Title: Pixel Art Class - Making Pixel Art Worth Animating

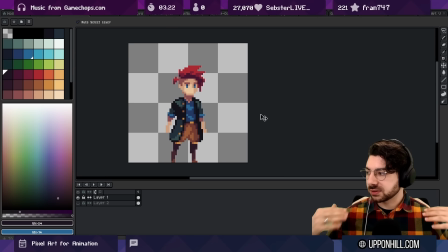4:14 It's a lot more stable in terms of the pose. I think it's a lot stronger. And you can see that there's a lot less overall contrast in the image, but the contrast that's there is in nice readable shapes.
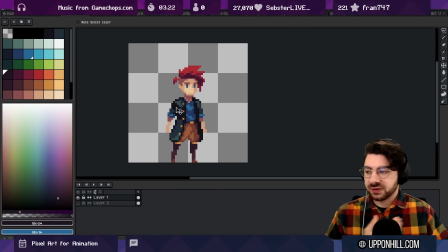4:30 So this edge here of the kind of like underside of his of his upper arm leading into the chest here creates nice structure you can see a nice continuity of the inside of the jacket on this side and
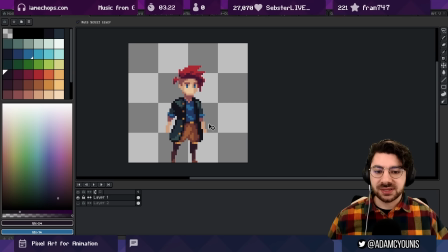4:45 even though you know we can see some details that outline the materials we can see what materials are made of based on the way that the light plays off them those shapes are nice and clean, open shapes. There's a lot less dithering. In fact, there's basically no dithering.
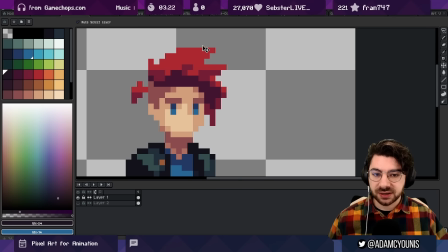5:02 And particularly looking at the hair, the hair here is really one, two, three shapes with three colors.
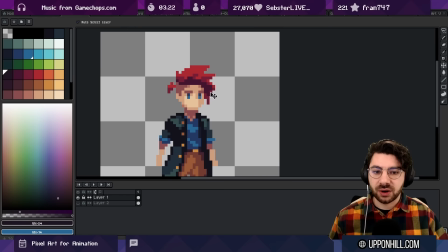5:08 There's no speckling. It's very obvious, kind of like where the hair is going. So if we compare a similar animation, not exactly one-to-one copies,
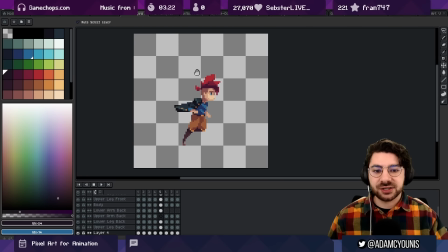5:20 but you can see here that it's a lot easier to trace right with your eyes you can really see the jacket you can see how it's tugging the legs feel pretty like easy to track the arm is very consistent the
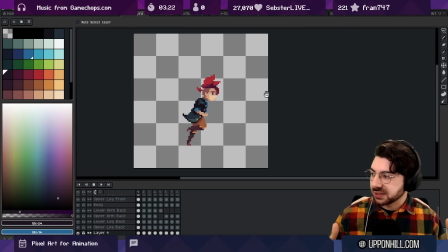5:34 hair in particular you know it's uh far less noisy and it's far easier to just focus on like the shapes that are in motion as you're watching it move for me um my style is one that has a lot of motion in it you can see that the frame count has gone up as well. This is an eight frame animation. As I've been working on my game,
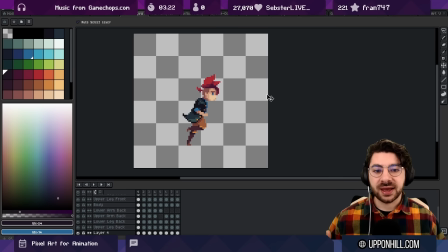5:54 one of the aspects that started to stand out is the quality of the animation and just the amount of animation that is in characters and enemies. So for me, a priority that started to evolve is trying to create sprites that animate very
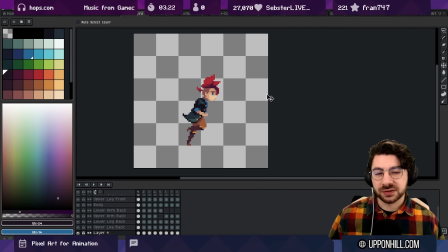6:11 easily and that I can produce lots of frames for with lots of subtle detail without it becoming a slog.
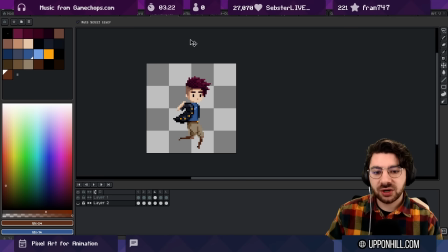6:19 As we look at a third example, I want to stress here that it's not necessarily a sacrifice of detail that's made this transition.
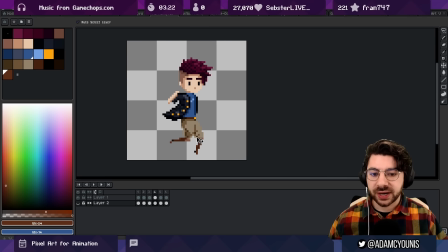6:27 It's more of a prioritization of detail. One of the things that I was really trying to do with this early sprite was create a sense of creasing in the pants to show that it's made of a more soft kind of malleable material than like the boots, for example. And you can see as we're animating,
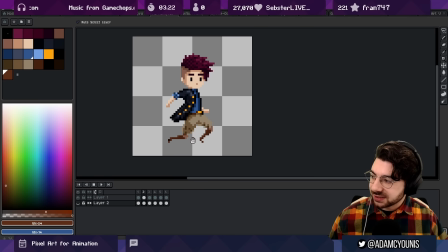6:44 there's you know a lot of motion it's actually not that bad it's kind of okay to to to watch you can kind of see how it's moving but still very tedious frame to frame and in this newer version you know you can still see all those
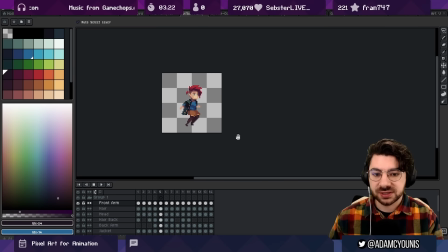6:57 details the buttons are still there the edges on top of the boots are still there but particularly I want to look at the materials so the the shirt in particular you can see that there's kind of like a fold in the shirt and you can track that fold across the entire animation as the arms go up the shirt stretches and flattens out and the crease kind of gets
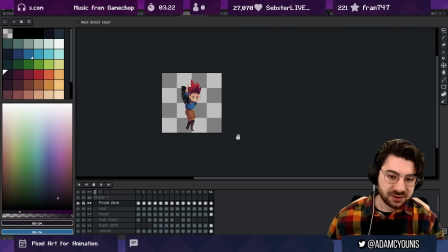7:16 pulled tight that's something that as a detail is a lot
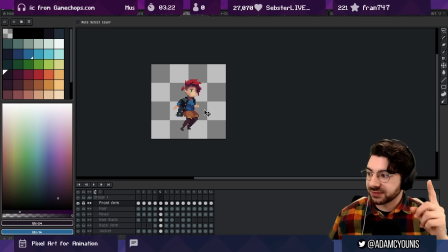7:21 easier to track if you have one of them right so considering the size of the sprite considering the the kind of motion that i'm trying to convey you can see here the transition from lots of single pixel granular details into fewer but larger and more obvious details.
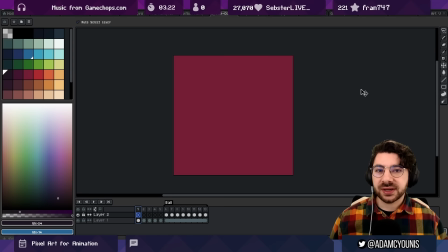7:38 The details are easier to watch and so it's easier to animate them. Now it's very easy to look at two animations and say well this one's clearly drawn better, you know the pose is better, the colors are better, there are more frames, it's smoother so obviously it's going to look better.
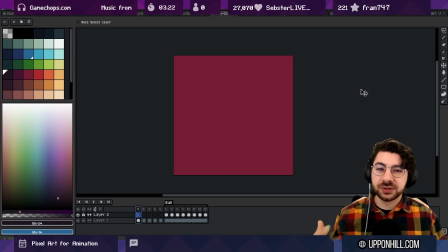7:54 It's one thing to say that, it's another thing to say okay what are the actual principles that make up smoother animation?